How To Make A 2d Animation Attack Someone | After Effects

This video is sponsored by Squarespace. Hello everybody, I'm gonna be showing you how to make a 2D animation attack you.
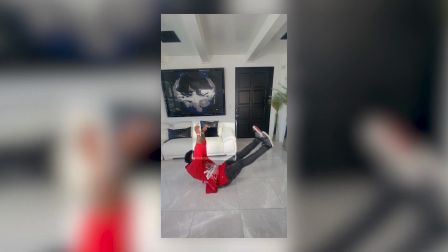Sorry, I have a hair like hanging onto my face. I recently did a little TikTok with Jason Derulo where this box filter attacks him.
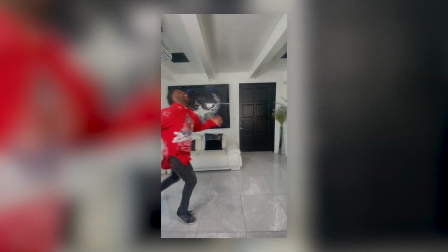I thought it was really fun and creative because it's actually like a TikTok filter. And so I'll just show you how I did it. Super easy, fast tutorial. Just a 2D animation attacking you, simple.
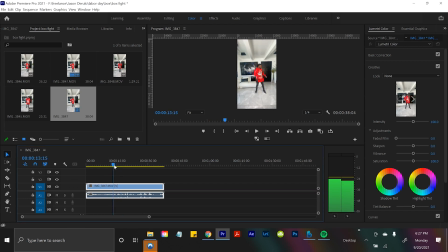All right, so I have my footage here in Adobe Premiere, and you can see Jason acts like he gets hit by something, which I told him to do because there was gonna be a box attacking him. So I'll just cut that up in Premiere. So I'll slice off the left part and I'll slice off the right part.
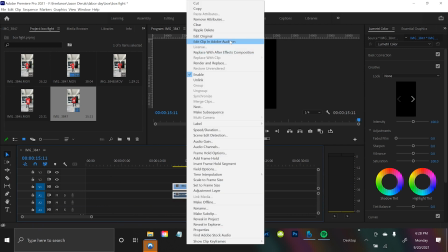Beautiful. Right click this, select and hit replace with After Effects composition. So the first thing I did was actually open up Adobe Illustrator and I made this grid box myself.
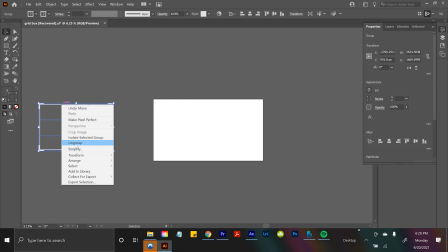You know, my professional animating skills, I basically just, you know, made a bunch of lines.
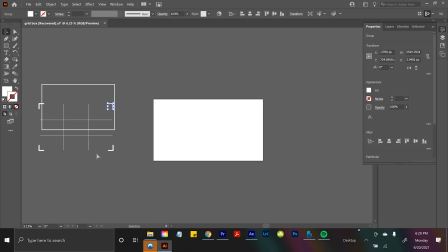You can see I'm dissecting it right now. So you throw a bunch of lines together in Adobe Illustrator and you have your animation.
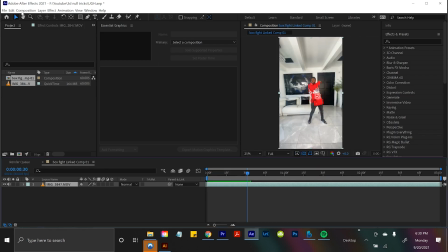Okay, so now here we are in After Effects. Well, let me actually, you know what? I remember this is 60 frames a second. I'm gonna change it down to 23. So we don't have to deal with that extra nonsense.
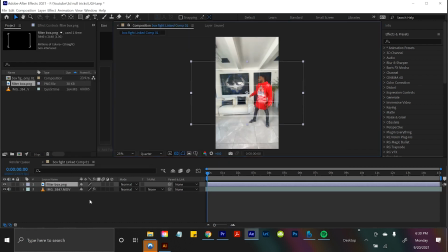All right, so if I drop in this filter box, you can see we have this bad boy right here.
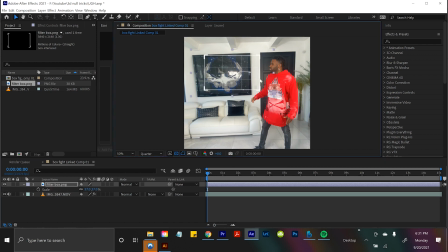Easy to follow, right? Well, the first thing I did to give this box just a little bit of like character life, if I drop down P,
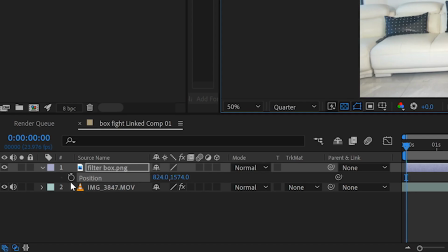so just position, and I alt click on that stopwatch and type in wiggle,
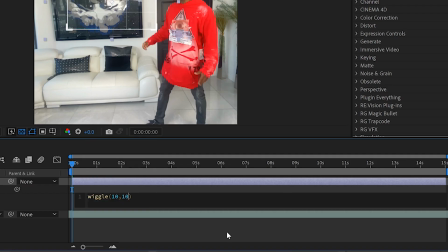10 comma 10, let's see what happens. Look at that. I'll solo it.
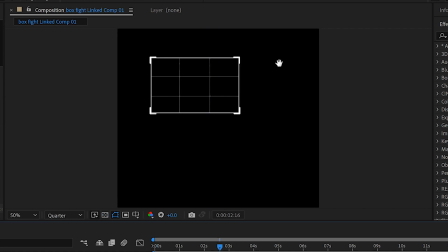It wiggles. So now it has a little bit of organic life to it. It's an alive creature.
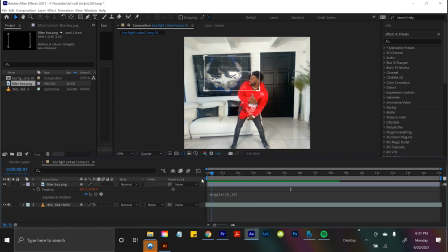And from there, you can actually just add normal position keyframes. So it looks like it hits Jason right here. So to create this position, keyframe, you know what? I'll actually start it off frame and then come here after it hits him. Let's see, bam. You know, just gotta line it up. So what does that look like? Looks pretty good.
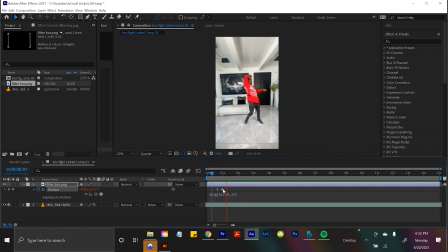I can go faster. Oh, beautiful. Oh. So the box just, you know, flies by his face. But I feel like we can amp it up a little bit, give it a little more pizzazz.
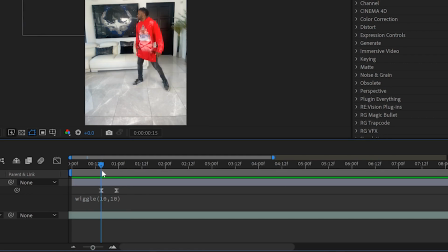So if I right click on these keyframes and I easy ease it, I can maybe have it slowly come in, just slowly a little.
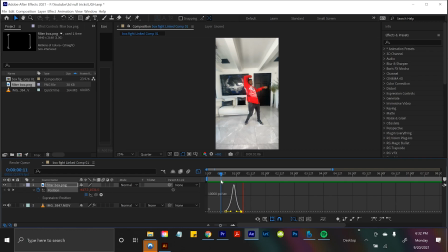Ooh, yeah, that looks nice. Ooh, great, we love that. And then with these position keyframes, to make it stand out even more like it's realistically moving,
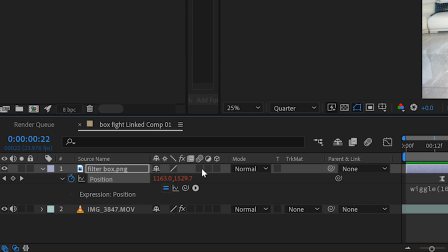in the layers panel here, you can check these three circles, which creates realistic motion blur.
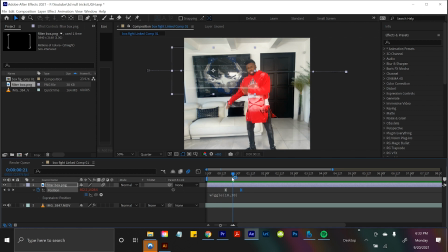So now it's flying by with this beautiful motion blur.
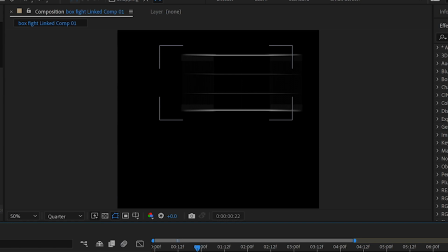This is with it, this is without it. This is with it, this is without it. So you're getting that nice realistic motion blur.
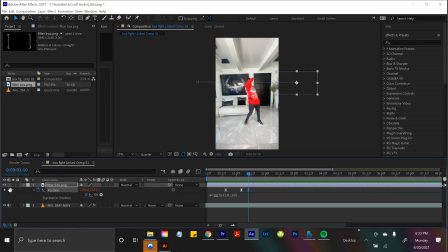And then I also had it, if you create a new position keyframe, you can have it come in just a little bit.
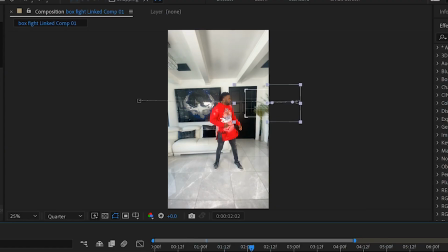And when it does that, after that last position keyframe, if you hit R for rotation, create a keyframe,
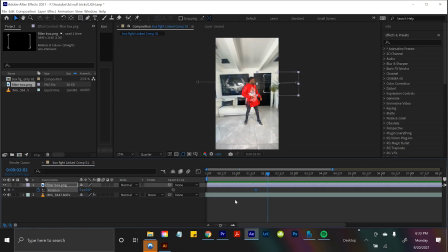just drag it backwards so you have that first rotation locked in place.
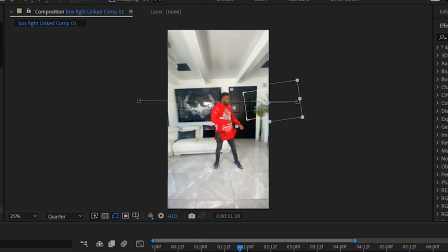And then when it comes in, rotate it down a little bit like it's tucking its head to attack. You just have to think of some like real things a creature would do, like make its head go down or like shake. Look at that, looks great. It looks like he flies in and then gets his head down ready to attack.
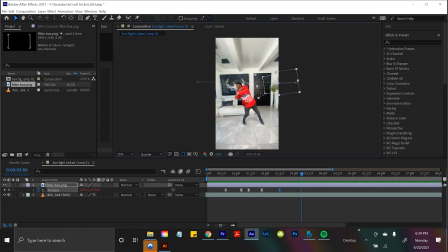And then if I create a position keyframe here and I have it fly across the screen, but remember it reared its head. So if you know, create this keyframe to lock it into place until maybe here,
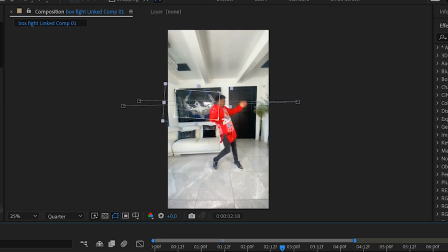when it flies across, you can rotate it kind of up so it kind of looked down and then headbutted you. Just some creative character animation. So you can see how this process kind of works. You just kind of have to give life to a 2D animation, you know? It's all about the actor too. Jason sells it really well because he reacts really big. And then you can make the actual 2D animation kind of have its own personality just by animating it to like look down.